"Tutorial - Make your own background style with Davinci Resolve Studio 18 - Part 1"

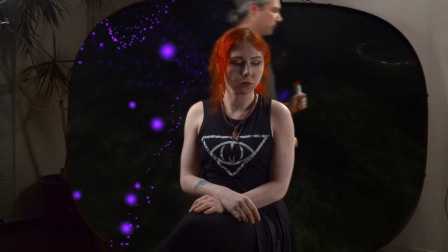Green screen opens up possibilities to have virtually unlimited variety of different backgrounds, and some of those you can make yourself.
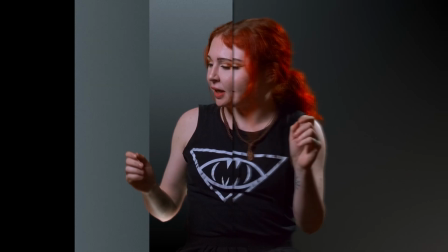Today we will go over tools in Davinci Resolve to make your own unique background and explain how it works best with available lights at your studio,
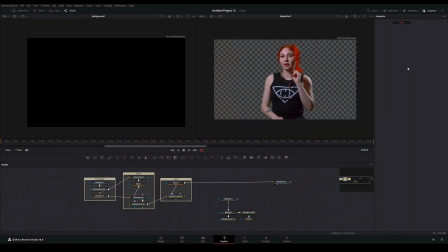office, or home. We'll navigate to the Fusion page and assuming that you have already done with the chroma keying exercise. If not, follow the link above. We'll first add a new background node, add a merge node, and connect background to background input and foreground to foreground input.
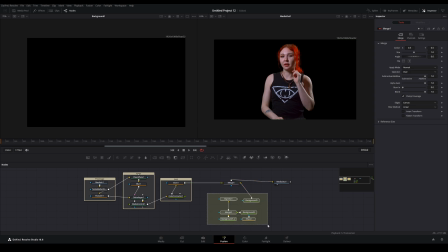By the way, to create a logical area for relative nodes, press Shift plus space on the keyboard, type UND, and choose Underlay. From now on, any nodes dropped into this area will be moved together. Great way to organize work areas in Fusion.
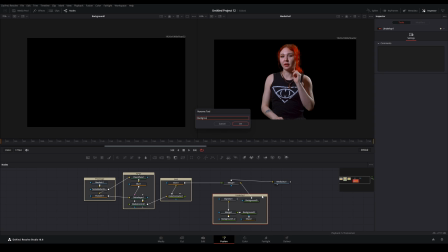To rename the underlay, press Alt plus left click on the underlay title and press F2. To move underlay independently from nodes, once again Alt plus left click to isolate underlay. To move all nodes with the underlay, simply click and move it around.
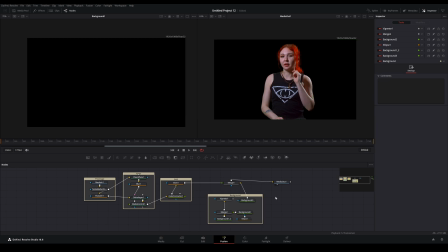Now let's explore the background node options. Select the background node and look at the available types.
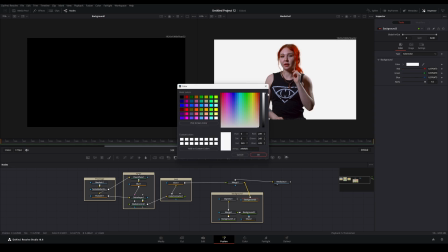First is solid color. We can easily change color for anything we like. Next is horizontal.
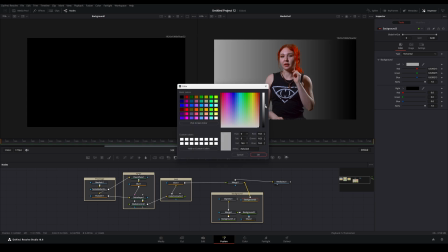This is gradual transition between two colors. We can change left and right sides independently.
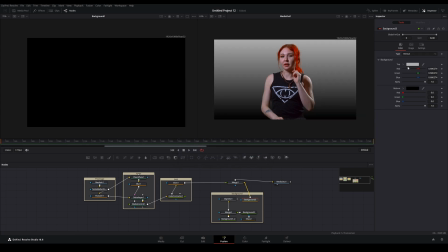Then we have vertical. Very similar to previous except gradation goes from top to bottom.
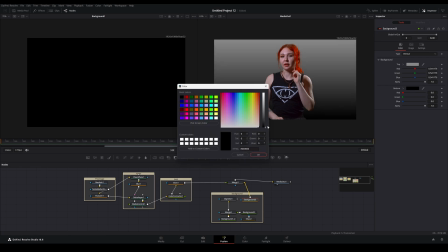Same as before, we can change top and bottom independently from each other. Next type is four corners. There we can assign a unique color to every corner of the screen to make more complex transitions.
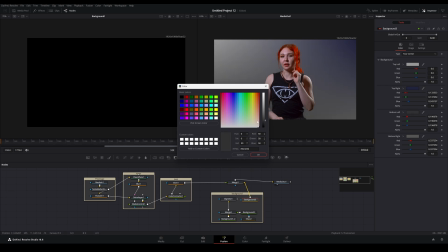This is great for studio-like backdrop appearances. And last but not least is gradient.
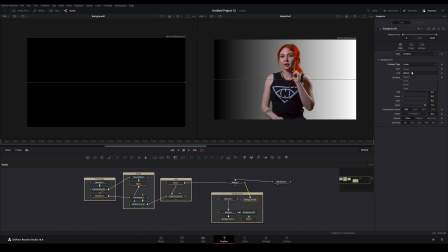It has multiple subtypes. I personally use radial most of the time to mimic practical lights behind the model.
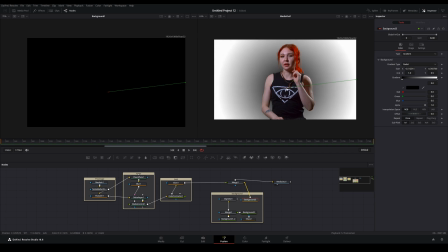We can move the focus point behind the subject,
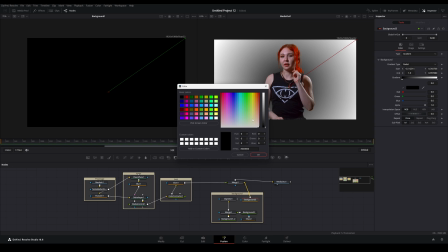move the decay point to the corner of the screen to create a broad luma gamut, and then assign color to both ends.
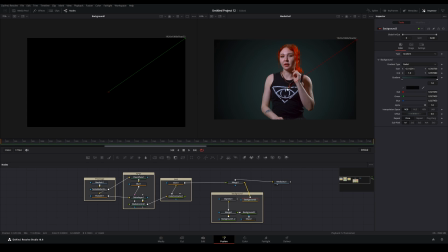Move the focus point around to emphasize appearances and separation from background. And here are a few examples of how this all works together. We'll start with the simple horizontal type.
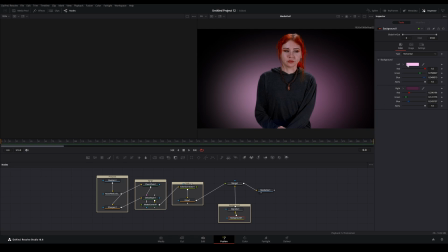Same color was assigned with different lumen intensity to each side to create a soft transition. You may have noticed yet another node called vignette. This is a great way to control light spread across the frame and condense it in the area we want.
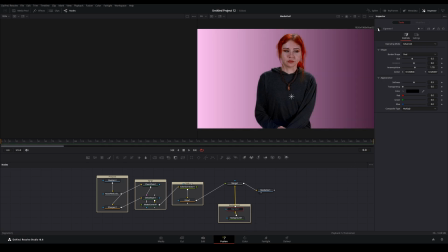Without vignetting, the entire picture is flooded with intense light and it overpowers the subject.
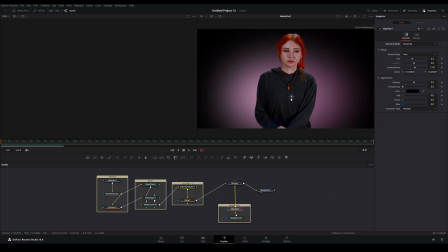With advanced options, we can place the center of vignetting to accentuate attention to the face. There are options to control size, light spread from vertical to horizontal, the softness of the edge, and transparency.
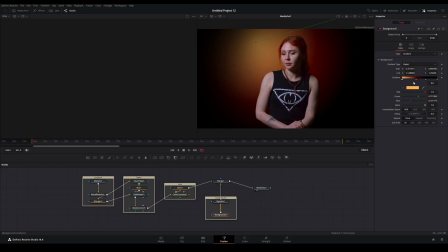Here is an example of gradient type where two Monet points were added to create a more dramatic transition between colors.
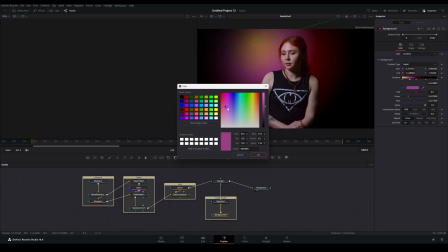You can add as many as you like by clicking on the gradient bar and also remove the one you no longer need by selecting the triangle and hitting delete on the keyboard.
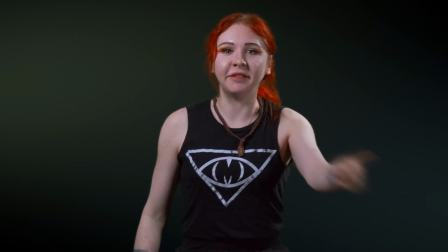In the next example, four corners type is used to make complementary background that doesn't compete but rather elevates the subject.
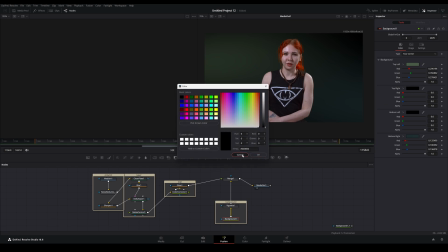Call it an interview style. Corners have a mix of warm and cold colors working together to slightly boost emotional contrast.
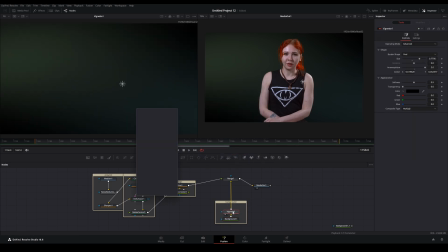Also, to prevent final render from color bending, add another node called film grain. It will force compression to work harder, but you wouldn't have those annoying harsh edging between color shades transitions.
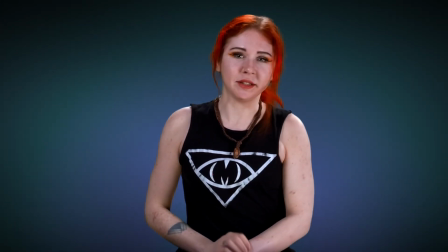Now on to more exciting look. The gradient type with few extra knee points was used to create the baseline.